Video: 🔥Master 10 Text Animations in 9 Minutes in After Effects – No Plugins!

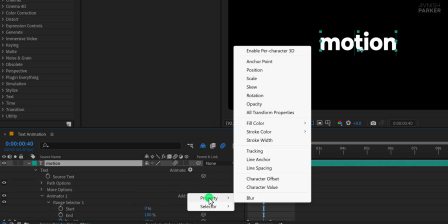Click on Add, then go to Property and choose Opacity again.
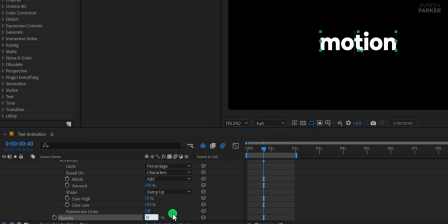Set the opacity to 0%, but this time enable Randomize Order in the Range selector settings. Once you play the animation, you'll notice a cool, flickering text reveal where each character appears randomly.
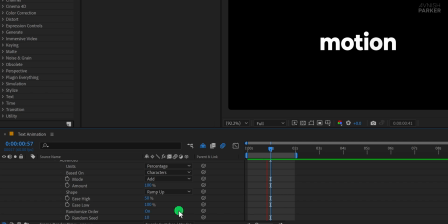Now we'll enhance the animation by playing with the random seed value, which helps make the animation feel more organic and less predictable. Make sure you're at the first frame and add a keyframe on the random seed property.
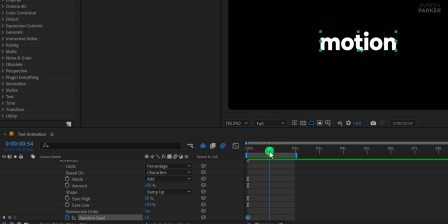Then move forward in the timeline to the point where the animation ends and change the random seed value to something different. This will cause the characters to flicker in randomly with new patterns each time. Let's move on to the next animation. Click on Animate and choose Enable Per Character 3D.
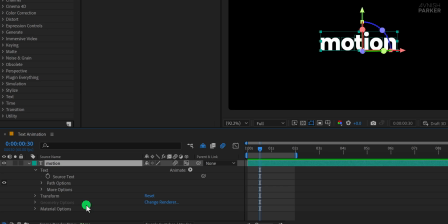This enables 3D properties for each character individually, allowing for more advanced effects. Now click on Animate again and choose Anchor Point. Change the Z-axis anchor point value to a higher number.
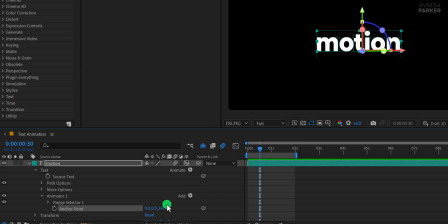250 works well in this case. Then open the Range Selector and animate the offset property as we've done before. I'll skip the detailed steps here since the animation method remains the same.
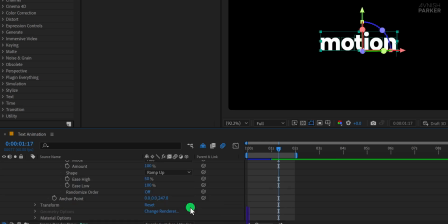If you are finding this video helpful, please consider subscribing to this channel. Now click on Add, go to Property, and choose Rotation. Set the X rotation value to 83 degrees. We're using this specific angle so the characters begin from a flat angle where they're not visible and then rotate into place.
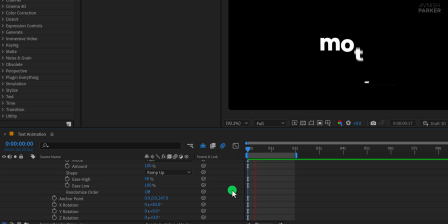You'll now see a cool 3D rotating text reveal. If the animation doesn't look quite right, try adjusting the anchor point Z value to tweak the rotation center. You might also need to adjust the rotation angle slightly to get the perfect reveal.
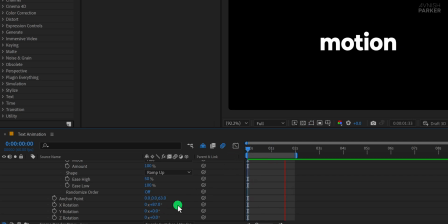Now the animation is looking much better and more professional. Let's make another animation. We don't have any animation applied right now, so click on Animate, then choose Enable Per Character 3D. Open Animator 1 and click on Add, go to Property, and choose Rotation.
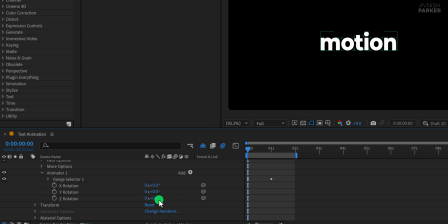Now change the rotation value to around 58 degrees. I'm experimenting with different rotation values for X and Y axis to see how it looks, and this is what I've got so far. It's starting to look interesting. Now click on Add again, go to Property and choose Scale.
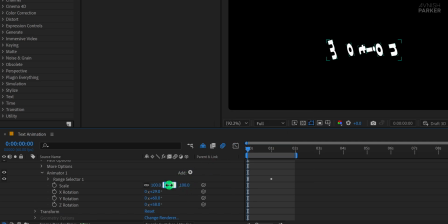I'm setting the scale value to 0% so that the text doesn't appear from its original size. It animates in from nothing, which adds a really cool effect. Great.
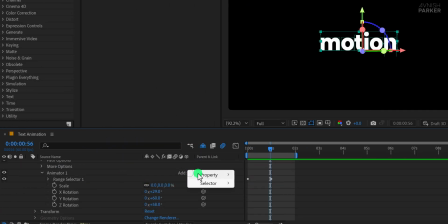Now click on Add, go to Property, and choose Anchor Point.
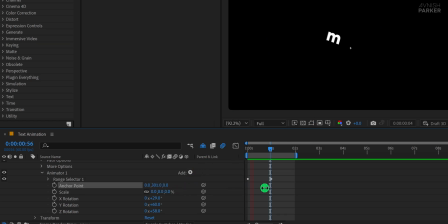I'm adjusting the anchor point values and you'll notice the animation look changes entirely based on where the anchor point sits. This is the fun part. Just by changing one property, you get a totally different style of animation. You can even count these as bonus variations of the same text animation technique.
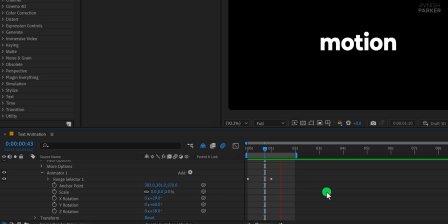Now I'm randomly tweaking the anchor point values to see how many variations I can come up with. Again, click on Add, go to Property, and this time choose Position. Change the position's X and Y values to something higher, and you'll instantly get another unique look.
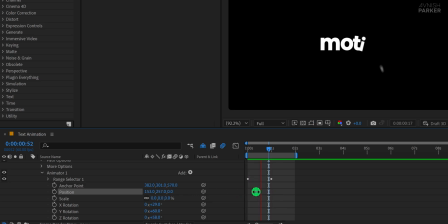If you want to focus only on this, you can reset the anchor point values to default and only adjust the position for a cleaner approach. Finally, I'll tweak the anchor point Z-axis value to add some more depth. And that gives us yet another different animation.
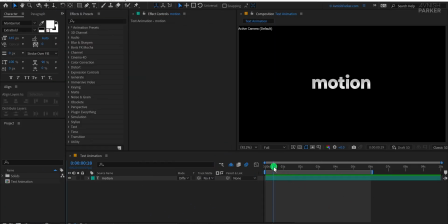Let's see how you can save your text animation as a preset. First, make sure your animation is ready.
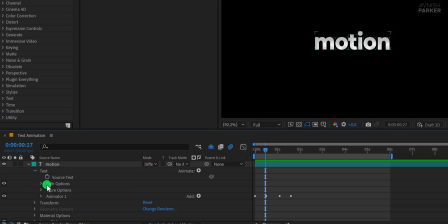Open your text layer and locate the Animator 1 inside it. This is where all your animation settings are applied. If you are using more than one animator, like Animator 1 and Animator 2, make sure to select all of them. But for this tutorial, we are only using Animator 1.
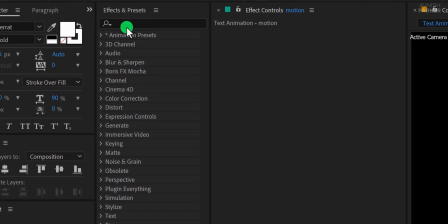Now, with the animator selected, go to the top menu, click on Animation, and then choose Save Animation Preset.
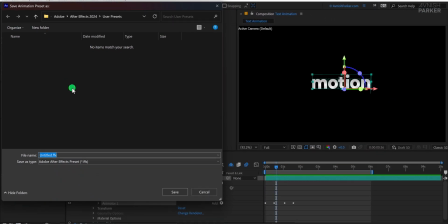By default, After Effects will save your preset inside the User Presets folder. Do not change anything unless you plan to share it with others. Give your preset a name and click Save.